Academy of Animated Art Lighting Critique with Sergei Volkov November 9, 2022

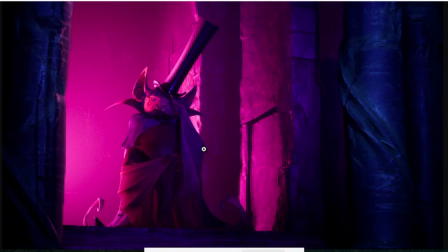[7:22]
I almost like wish I can blend your first version, initial version with this a little bit and the only difference from the first one i would swing this field which you already did here you looks like either you dimmed it or you like because you swing it a little bit kind of from
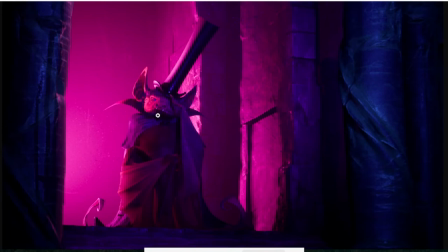[7:38]
make it made it less frontal it kind of works that way so i'm loving a little bit core shadow in the middle and then yet kind of spill out some details and have this nice strong sharp rims pink rims very strong on this side
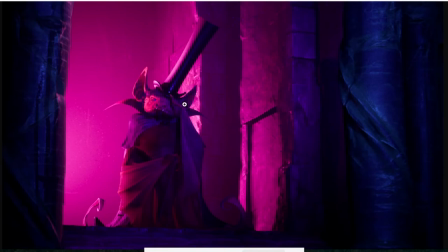[7:54]
definitely motivation and some gentle outline on the screen right and then we pop him out there then we kind of feature him a little bit more because right now he's way too integrated into scene almost like part of the background
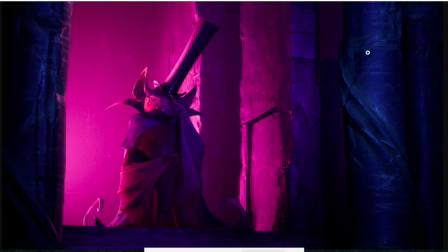[8:10]
almost like if you if you watch the shot from the get-go you actually see i'll look here right away because there's more contrast more interesting shapes all of a sudden and he's a little bit more muted another thing in your first version it felt like was a little bit more spec here more like highlights visible
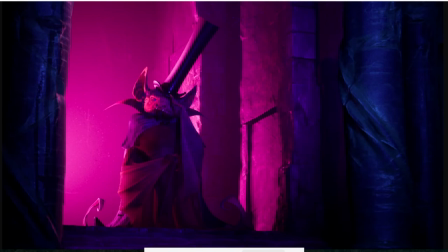[8:28]
let's see if it's you see what I'm talking about
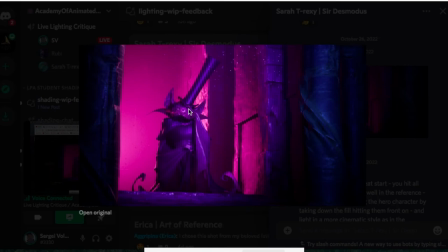[8:33]
this like bright yeah I had gotten feedback that my materials actually for the character weren't set up as intended so there was no subsurface scattering and there is actually no metallic on him that was uh the
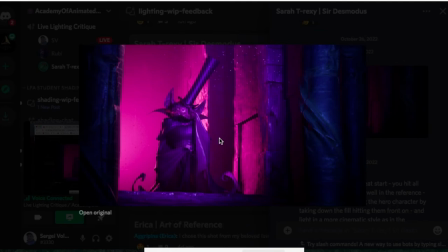[8:51]
the normal colors so uh that's accounts for a lot of the
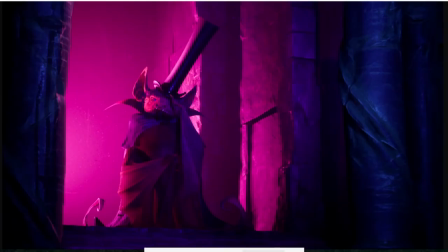[8:57]
variation and how he initially appeared well the thing is that uh those
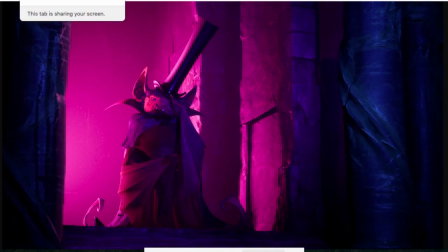[9:04]
all technical i guess details from just final result visual parts some
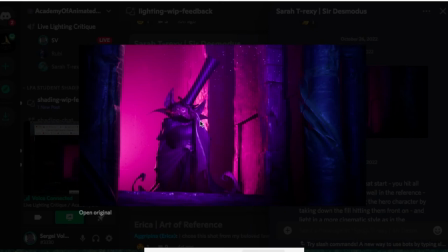[9:10]
of this the strong little uh highlights they're kind of nice because they add contrast they add this uh black and white ratio and that's a little that's where eyes tend to look right away and also those uh like that's it seems
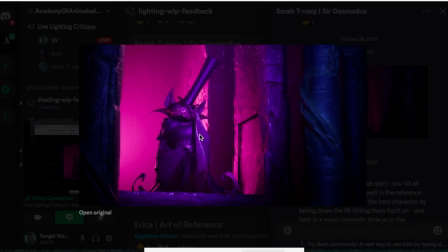[9:26]
like the specular um highlights they kind of would be uh usually indication of like wet damn environment and that's what seems to be here it's like either after the rain or like before the rain there's a lot of specularity once again in this wall on the screen right and it looks kind of
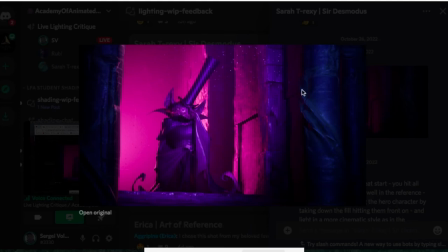[9:42]
interesting and draw a lot of attention I don't want to downplay it because it looks good, but it would be nice to compete with the wall strongly enough with your main character.
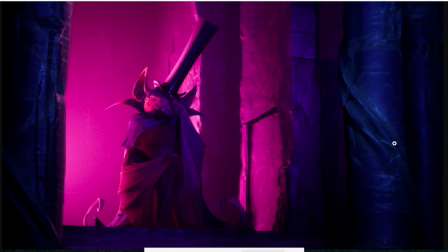[9:54]
But here what we get all of a sudden, we got this nice little highlights. Whatever it takes to kind of get to it. You can actually arrive with it just using your lights. You maybe can boost just specular component of your lights. also
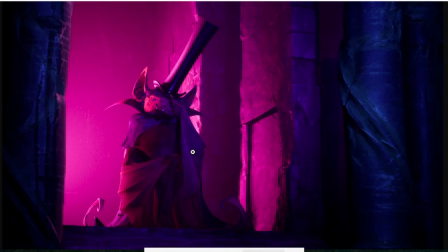[10:11]
maybe smaller size light can give you a little bit sharper highlights versus large size light so you don't necessarily have to tweak materials you can maybe actually come kind of
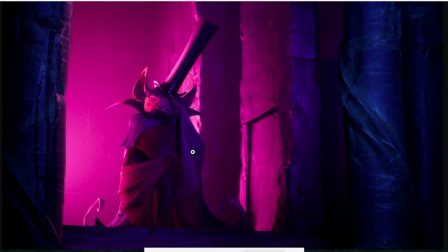[10:25]
approach it or compensate for it on your lights just kind of boosting some specularity on the lights but also do you light them separately there's a separate set of lights so they share some of them and then character gets few extra how do you approach it technically wise they